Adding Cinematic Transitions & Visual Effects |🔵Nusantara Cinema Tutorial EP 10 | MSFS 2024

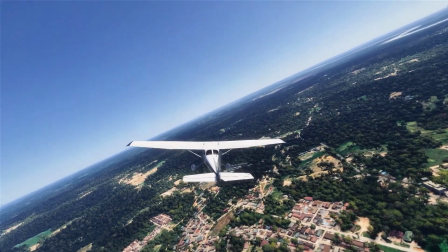(4:09)
Alright, as you can see right here, the camera is hard attached to the aircraft.
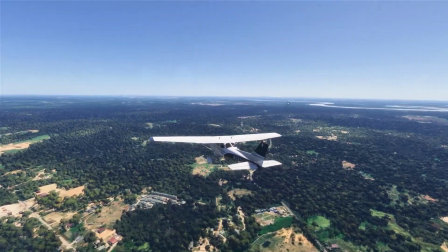(4:14)
So every time the plane banks, the camera tilts right along with it. This created a rigid direct view that follows every movement of the aircraft.
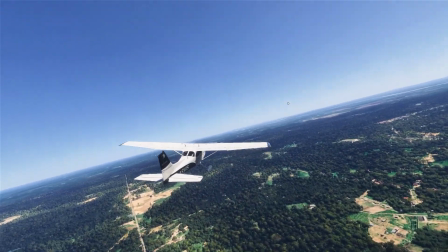(4:24)
You see?
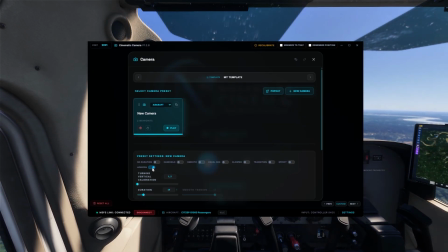(4:28)
Okay, now let's toggle the horizon switch on. Notice we have the turning vertical calibration slider.
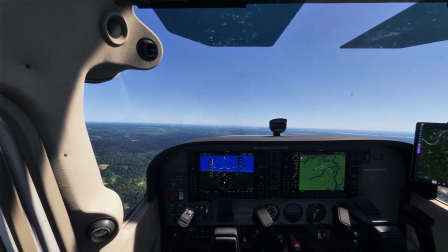(4:37)
And then we are going to test it with the same movement with the aircraft.
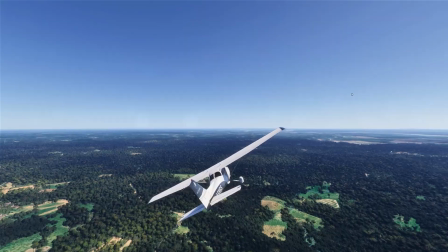(4:45)
Then notice how the camera instantly locked to the horizon line. Even as I bang the aircraft, the frame stays perfectly level while the plane moves independently within it.
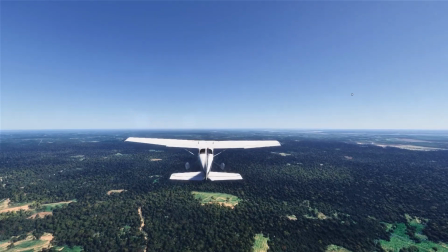(4:54)
This is exactly what makes this feature special. It isolates the aircraft motion from the camera perspective.
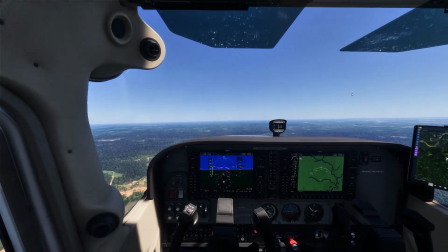(5:01)
It creates that distinct documentary style look where the background remains steady and allow the viewers to clearly see the banking maneuver without disordering tilt.
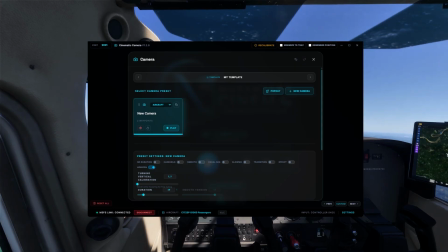(5:11)
Okay, right now for the turning vertical calibration slider, right here. So if your camera is placed far from the aircraft, you'll need to increase the slider value to properly align the plane vertical position. So let's watch what happens if we keep this value high while the camera is closed.
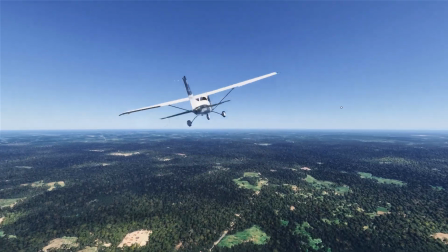(5:32)
Yep, as you can see, the aircraft stopped booming and bouncing, and that's because the compensation is too aggressive for this distance.
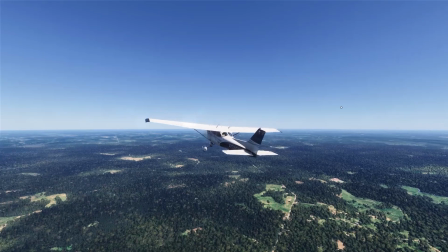(5:41)
It's essentially to find right balance.
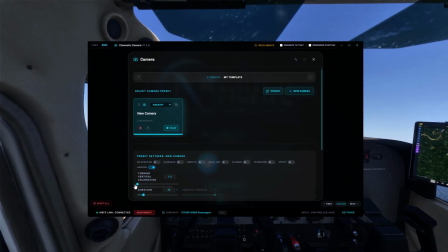(5:43)
You need to adjust this value specifically for your shot's distance and to keep the aircraft rock steady without creating that erratic jitter.
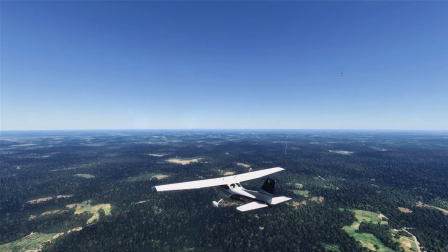(5:51)
Like so.
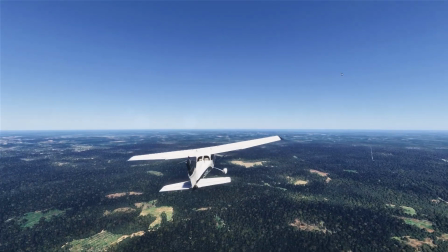(5:53)
So for example, if the camera really attached to the airplane, like body rigid, you're gonna have to put the vertical calibration to 0.
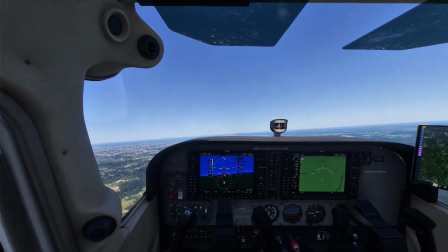(6:03)
Alright, we have finally reached the last but not least switch in our lineup. To demonstrate this, let's look at this flyby shot.
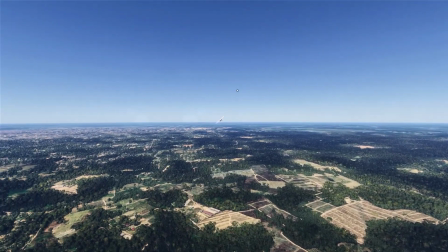(6:10)
Watch how fast this aircraft passing by, that sometimes we didn't have enough time to enjoy the coolness, especially with the faster aircraft.
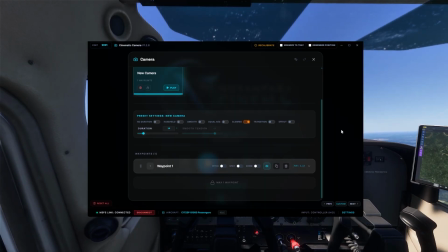(6:19)
And so this is exactly where the final switch become a game changer. The Slowmo switch intelligently dropped the simulation rate,
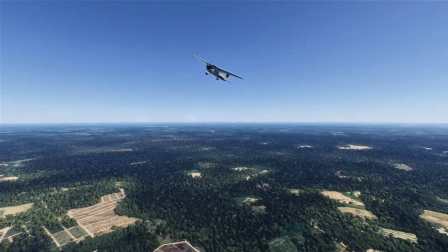(6:28)
giving you the time to truly appreciate the incredible detail of your aircraft during high-speed flyby.
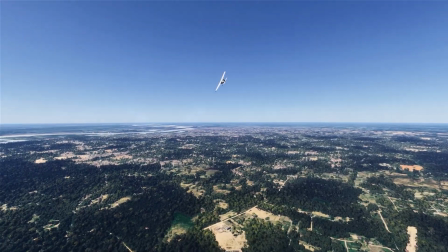(6:34)
Instead of a plane just blurring past the frame in a split second,
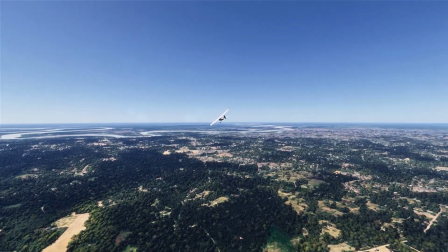(6:37)
the action stretch out, allowing you to capture every angle and movement in stunning slow motion.
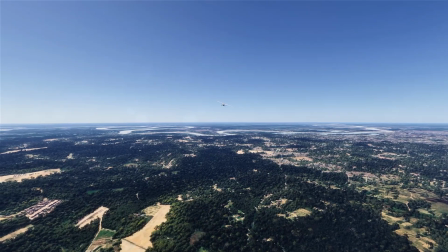(6:44)
So guys, with that we have officially reached the end of our 3-part camera preset switches.
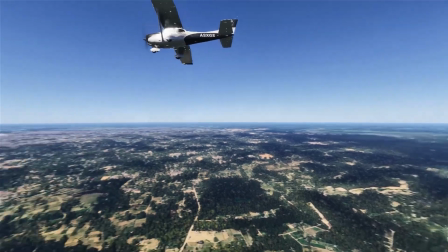(6:48)
Don't forget to like and subscribe, and I'll catch you all in the next episode.
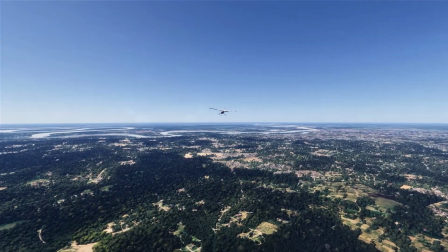(6:53)
Bye bye.